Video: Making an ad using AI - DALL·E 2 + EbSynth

Oh, hey there, friends. It's me, Andy, CEO of Advertising. Now, I launched Advertising last week. I've received over 100 applications for free videos, which is more than I anticipated. So as much as I wanted to announce a client of the month right away, we're going to have to push that off to next month. But we are going to make an ad right now. That's right. We're going to make a 15-second unskippable, hopefully unforgettable ad for Brain.fm. Now, Brain.fm is a product that I use and I love. Why? Because I got a big old dumb ADHD brain and I need help focusing. And so even on the days when those magic little pills aren't really doing the trick, I can pop on headphones, use Brain.fm, and I seem to get more done. Now I am an affiliate for Brain.fm. I've made a whopping $0 from being an affiliate for Brain.fm, but I have always wanted to make a video for them because I really, really, really like the product. I think it's great. I think more people need to know about it. By the way, affiliate link down below. So today we are going to utilize artificial intelligence to help make this ad because frankly, I don't have a lot of time. We are going to use Dolly, the AI image generator. We're gonna use Ebsynth, which is a sort of animation creator from live action stuff. I don't know how to explain it, but you'll understand it when you see it. And then we're gonna mash it all together with some After Effects and some actual on-camera performances character work by me. And that's pretty much it, I think. All right, so we're going to head over to the workstation because believe it or not, this is not where I do my work. And you'll just be hearing my voice from now on. We'll walk through the process. And it should be super fun because it's going to be at least very embarrassing for me. All right, I'll see you in there. All right, so first thing I did was step in front of the camera and ad-lib this insane 15 seconds of footage.
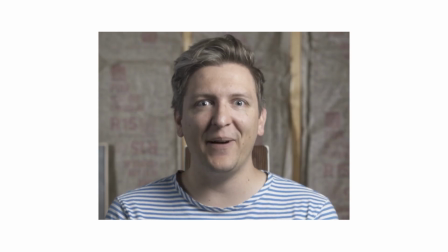You're welcome.
Oh, hi, it's me, your brain. Sorry to interrupt. This'll just take a second. Have you heard of Brain FM?
Here I kept my eyes open as wide as possible so I could track my pupils, but I never really moved them. So it just led to me looking like a person with more mental problems than I already have.
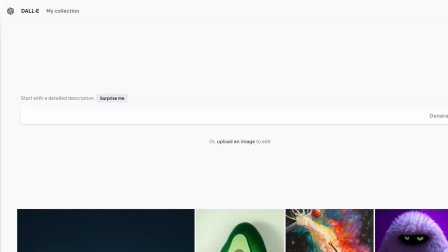After this, I went to create a character in Dolly, the AI image generator from OpenAI. And in this process, I realized that the best thing I can do with AI is to do stuff I wouldn't otherwise be able to do,
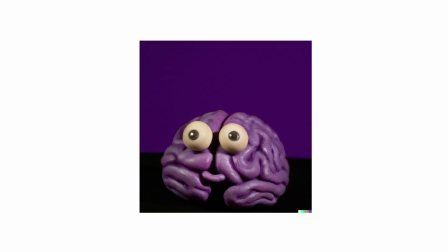whether from a budgetary perspective or a skills perspective.
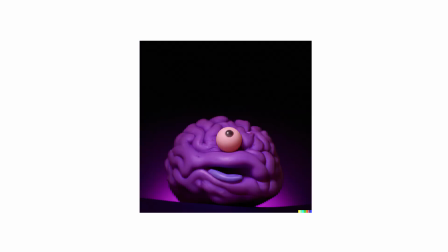I went with this claymation aesthetic, and that's not something that I normally do or that I frankly could do for this project.
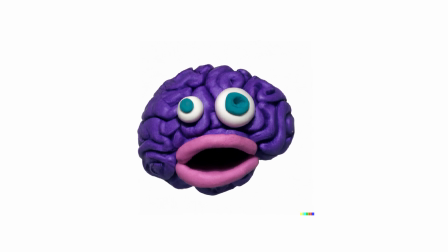So I wound up going with this little guy because he looks the weirdest and matches the strange little voice I was doing the most.
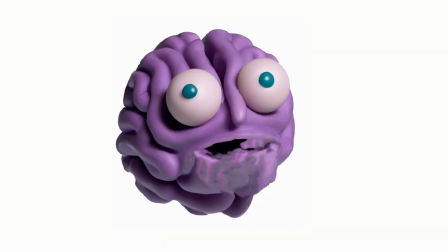I did also try animating some of the other samples I generated, and it didn't go so well.
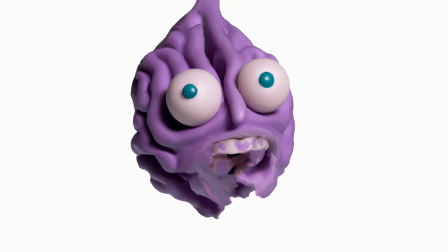And that's because I'm using Ebsynth to generate video from a single image.
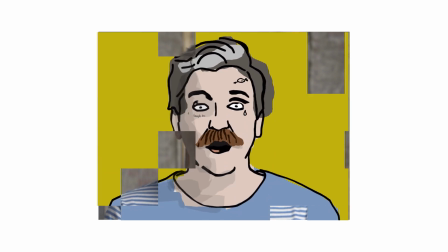But this works best when you're animating the exact representation of something with a more stylized look.
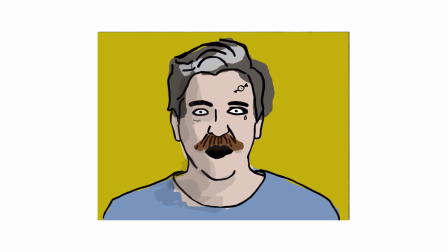Kind of like this, a mustache, some cool tattoos, a little cartoon look. Anyways, back to this little guy.
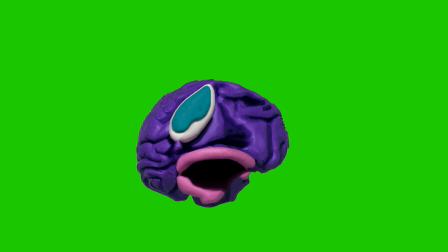After realizing there was no hope whatsoever of translating my face to this guy's face and having it look halfway decent,
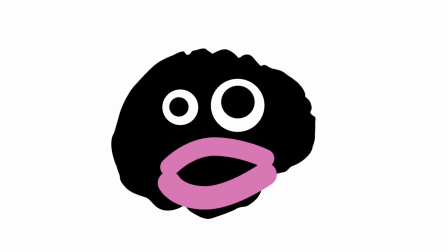I just animated a simple guide animation and then let Ebsynth do the rest.
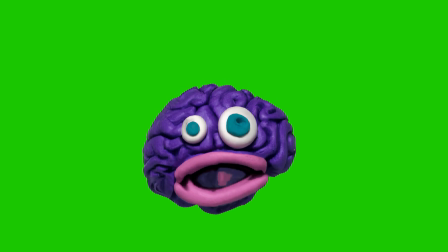I found this result generally acceptable, especially for something that's already going to be pretty absurd.
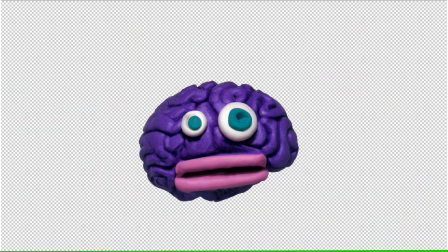So I removed the green screen behind the brain, and then I needed a background. So again, we headed back to Dolly.
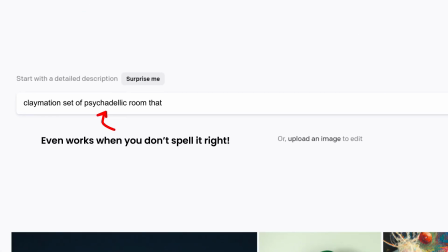I punched in claymation set of psychedelic room that a brain lives in that includes lots of TV screens.
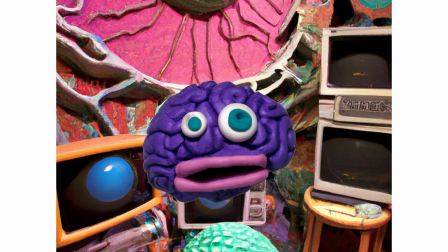This was one of the images I got and I liked it but once I dropped it in as the background the perspective was obviously too narrow so
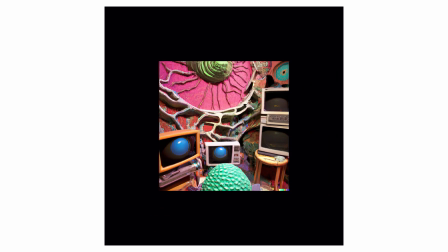I did this little trick where you make it smaller and you add dead space around it and then you ask Dolly to generate more image around
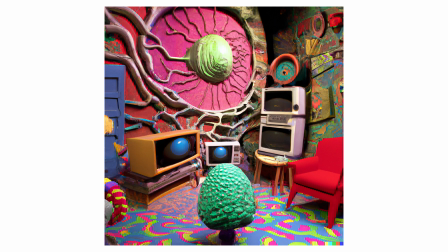the original image, which worked out great, but I needed more. So I did it again and finally had the background that I wanted.
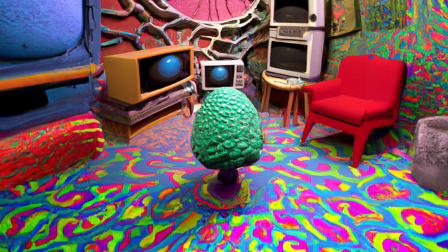So now we're in business. Also, I'm really impressed with the fact that Dali included the pineal gland as a central element to the room.